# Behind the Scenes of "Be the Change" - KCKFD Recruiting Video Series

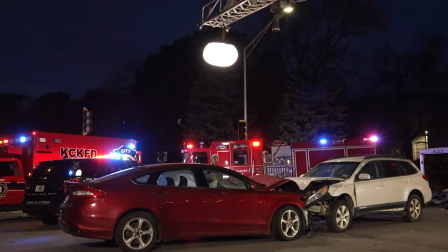4:14 We just hung it from the ladder and we just had a lantern, so it kind of lit everything very softly. And then a big thanks to Enola Gay, which was one of my contacts from my past doing airsoft events.
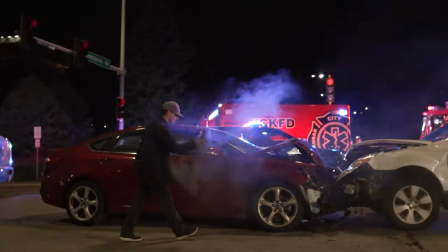4:24 They were able to donate a bunch of the smoke grenades so we could simulate that these cars we're on fire or we're about to be on fire and then coming back
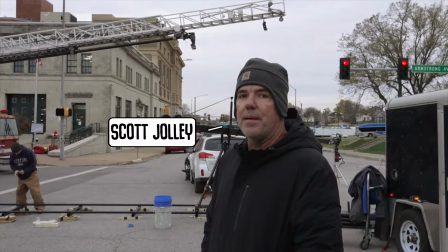4:30 to like the jib operator Scott Jolly I've worked with him for years and years awesome guy really great at his craft and
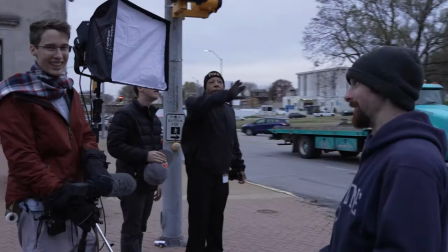4:37 just a big thanks to Vic Dominguez and Ellis and everybody that was out there to help us get this done my responsibilities on
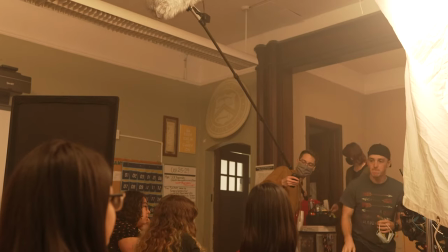4:45 this project were pretty extensive I was on set sound mixer for this one as well as all of the post-production so things get a lot more technical for me when it comes down to the sound I was in charge of creating everything you heard and From a glance, that might not seem like a lot, but when you get down to the nitty-gritty of it,
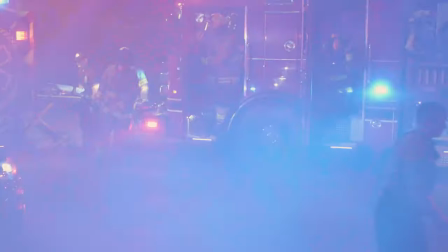5:02 that involves everything from every footstep of every firefighter on screen, to their clothes rustling, to their voices,
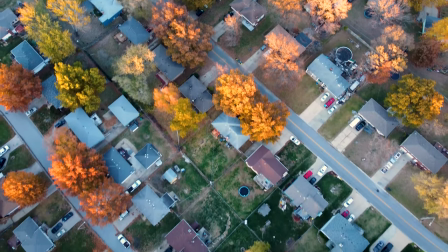5:09 to the ambience surrounding them, was all added in post because, well, the original production audio is just not that detailed.
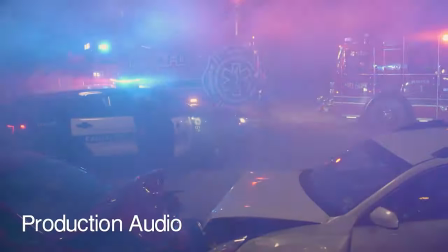5:16 First action! Second action!
The music as well was a pretty heavy undertaking. Everything you heard in the score was played by myself.
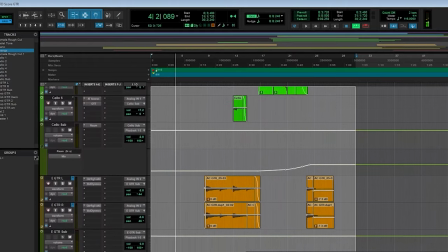5:30 That includes the cello, piano, bass, all of that. I layered it up specifically to fit the pacing and kind of tone that we were going for in this particular project. It's nothing new. With our work from the fire department, I personally compose every piece of music we deliver to them because I think it gives the project more life than you could ever get from a stock library.
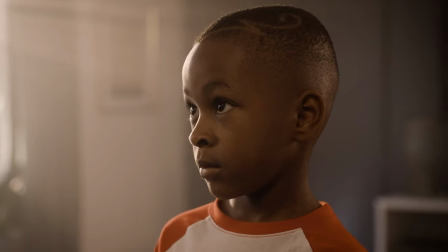5:50 This project was an incredibly ambitious effort from the very beginning,
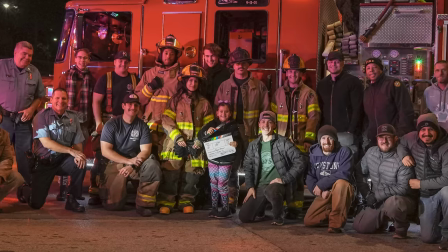5:54 and it would not have been possible had it not been for the incredible amount of talent and effort delivered by everybody involved, so we just, from Veer Visual, want to say a humongous thank you to everybody in this project, and we look forward to seeing what we can do in the future.